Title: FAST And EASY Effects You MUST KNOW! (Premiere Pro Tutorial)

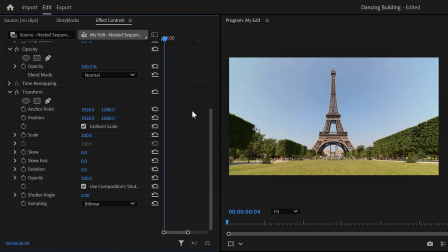Then head over to the effect controls and here you'll find the effect. Now move a little forward in time and set a position keyframe. Next, grab the playhead and set that to the first frame of the clip or wherever you want the animation to start. Then adjust the position so that the Eiffel Tower disappears into the ground.
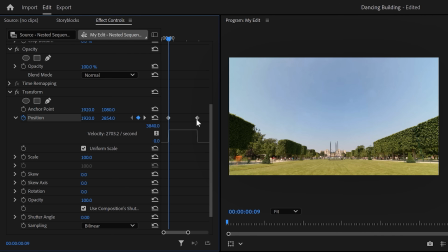Then expand the velocity curves and pull the lever of the second keyframe to ease the animation in. This will make the tower slide in smoothly. Of course, don't forget to increase the shutter angle for a natural motion blur. There you go. Now, to top things off, we're gonna add an earthquake effect. So select everything in the timeline and nest it together.
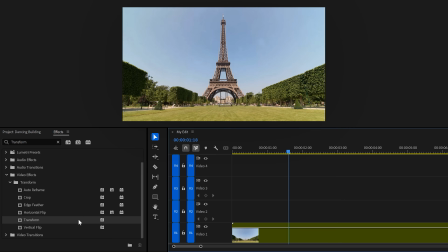Find the transform effect again and drag it onto the nested sequence.
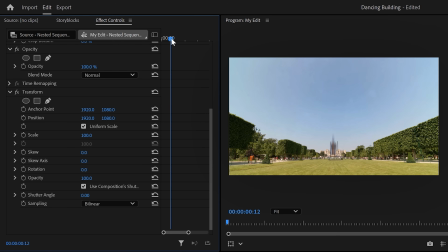In the effect controls, set the playhead to the moment where your animation is starting and then set a position keyframe keyframe on the transform effect. Move one frame further in time and randomly adjust the position. Keep doing that until the Eiffel Tower completely disappeared. Then increase the scale just a little bit to hide the black bars.
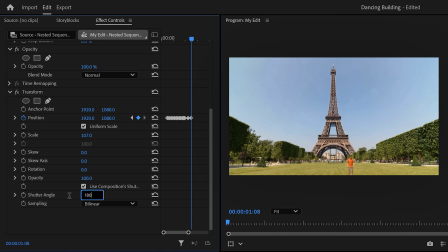Now of course, increase the shutter angle again for some motion blur, and there you go, you've got yourself an earthquake.
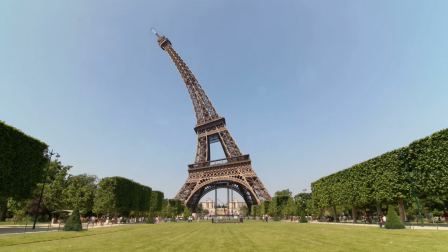But now, how do we make the Eiffel Tower bend? For that, we're gonna need a little bit of After Effects, but don't worry, it's super simple.
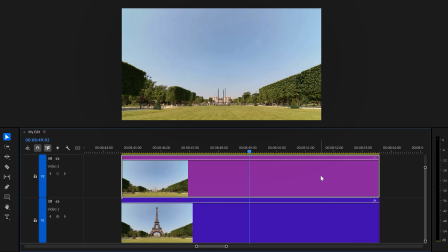So again, you're gonna need your original video and the empty shot we made with Photoshop. Put them in the timeline like this. Then select both of them and right click it. Now choose Replace with After Effects Composition.
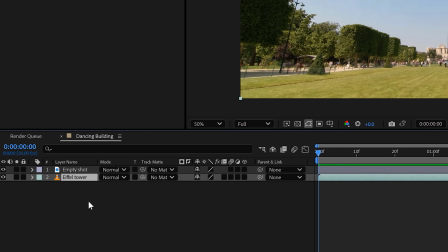Okay, so once you're in After Effects, you will see your clips in the timeline. The empty one is right here on top of the video, just like we did in Premiere.
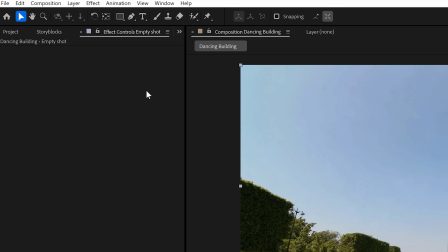Next, we're gonna select the empty one and go to the toolbar. Select the Pen tool. This way we can create a mask.
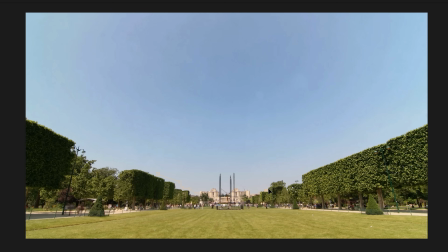Create the same kind of mask like we did in Premiere. We want to make sure everything is moving without the Eiffel Tower.
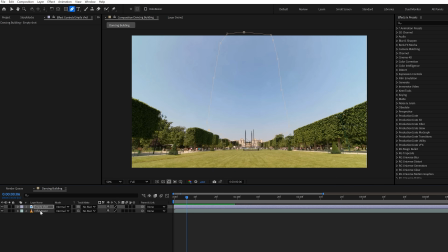Once you've done that, go to the timeline again and select the bottom video and hit Ctrl plus D to duplicate it.
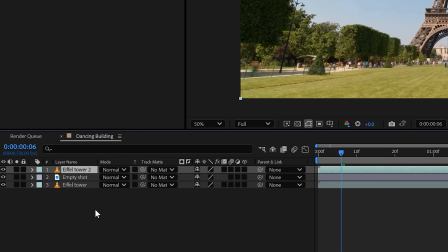Then drag it on top of the other tracks. When it's selected, you can hit Enter to rename it to, for example, Eiffel Masked.
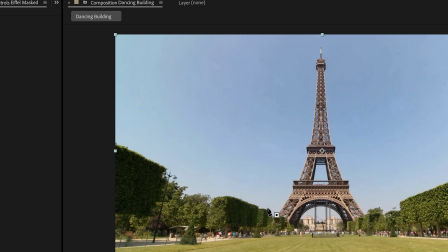Make sure it's selected and grab the pen tool again. This time create a mask around the Eiffel Tower just like we did in Premiere.
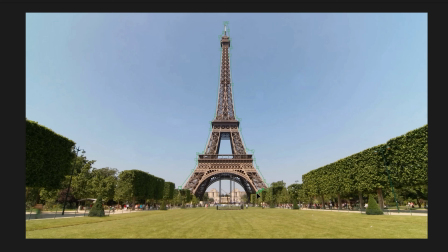Again, try to do this a little bit more precise, since that way you'll get a better result.
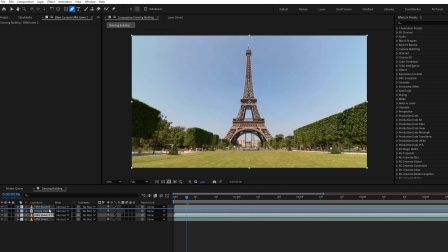Now duplicate the bottom video again and drag it all the way on top. This time call it foreground or something.
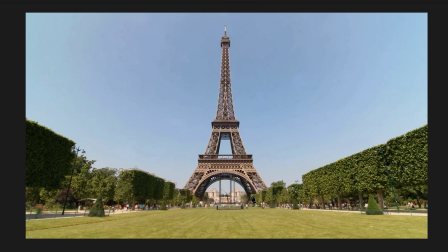We're gonna create another mask, and this time to select everything that's in front of the Eiffel Tower.
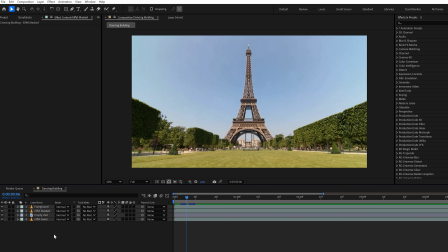Again, we're doing this because now we can completely animate it. Next, find the clip of the masked out Eiffel Tower and right click it.
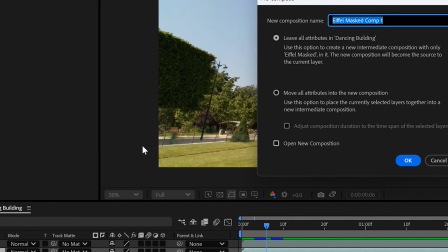Then choose Pre-compose. In this window, make sure Move all attributes into the new composition is selected.
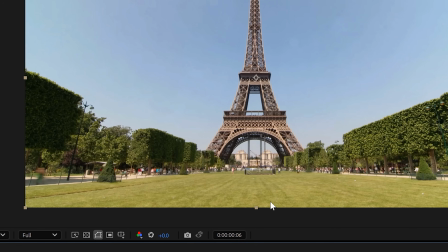You can compare pre-composing to nesting in Premiere. Next, open up the effects and preset panel.
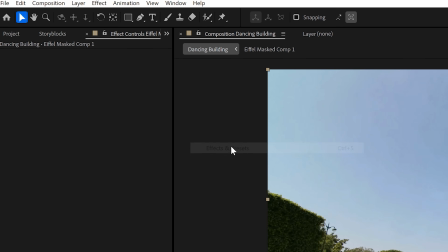You'll find it in the window menu on top and then somewhere in this list. Once it's open, type in CC Bandit.
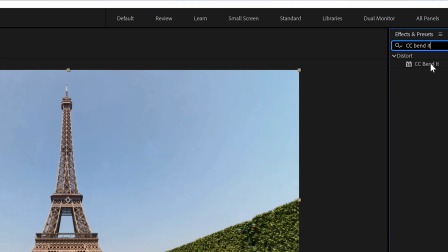This is an effect we're gonna use to bend the Eiffel Tower. Click and drag it onto the Eiffel Tower clip.
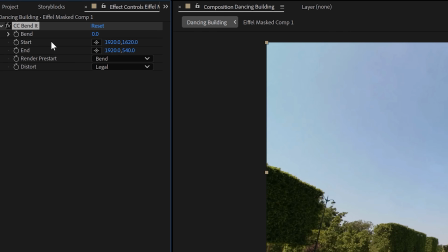Then make sure it's selected and go to the effect controls. In here, select the effect and make sure the start property is on top of the building.
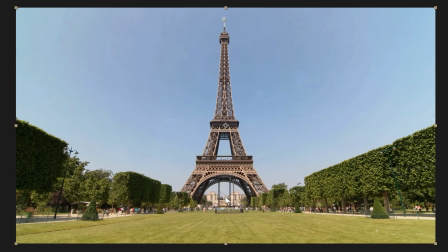The end property must be somewhere at the bottom of the building. If you now play with the bend property, you can already see where we're going.
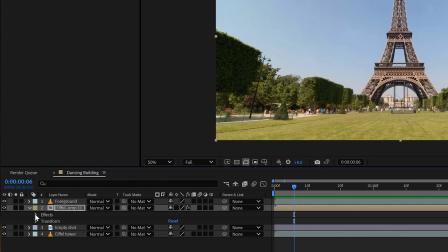Next, in the timeline, expand the properties of the Eiffel Tower. Then expand the effects, and in here you'll find the CC bend again.
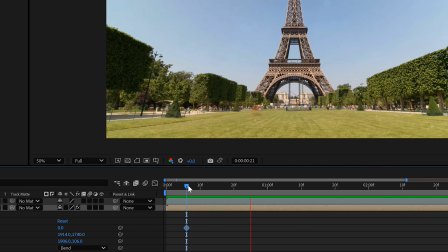Click the stopwatch icon next to the bend property to create a keyframe. Now move further in time and adjust the bend to your desired direction. Move forward in time again and adjust the bend to the other direction. Then copy the last two keyframes and paste them further in time.
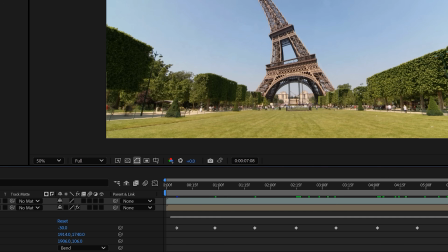Keep doing that until you're at the end of the clip. Now click and drag to select all the keyframes and hit F9 on your keyboard. This will ease the animations. Now with all the keyframes selected, click the curves icon to open up the curves.
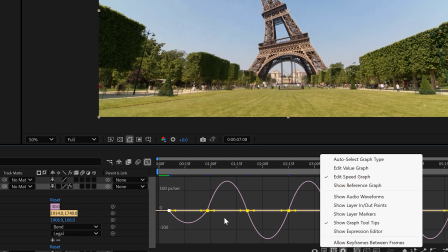In the bottom menu, look for speed curve and make sure it's opened up. Now select all the keyframes again and pull the levers of one of them.
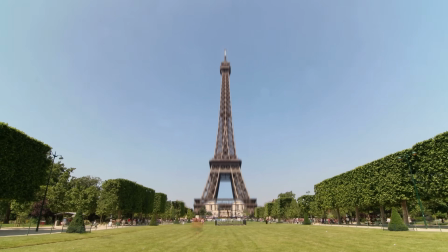Because they're all selected, they should all ease together. And that's all to it. You can even combine both the effects in one, and that will result in this. There you go, that looks awesome. But now it's time to learn a little bit more After Effects, and to do that, click the video right here on my left. Thank you so much for watching.